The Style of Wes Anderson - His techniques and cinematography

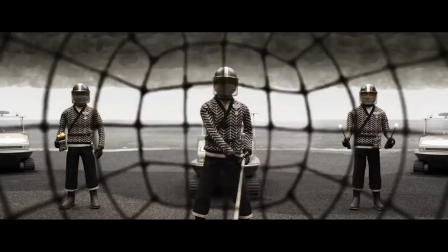The symmetrical element also adds to the beauty of the cinematography and the way it challenges the audience's
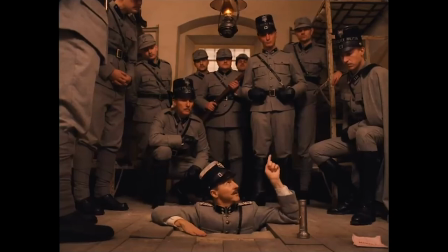suspension of disbelief can actually be a positive as it aids the world-building characteristics of the style,
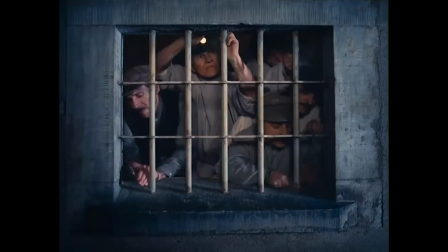making the shots more charming and unusual.
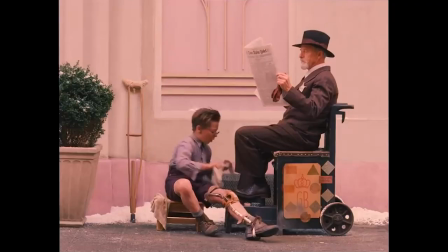Wes Anderson is one of the most visually creative minds in Hollywood and has been an inspiration from music videos to TikToks to other films.
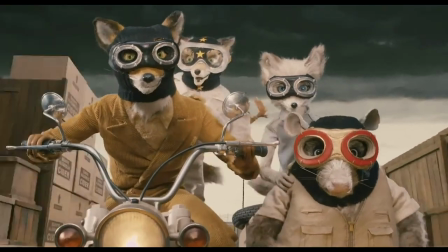I believe that he is one of the most important directors out there because he hasn't taken a path to become more mainstream and just please more and more people.
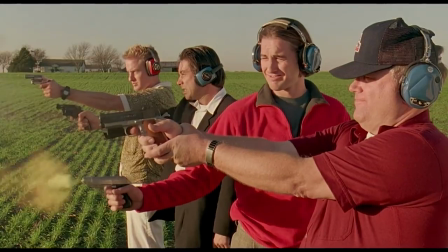Instead, his style has been further refined and developed while staying true to himself.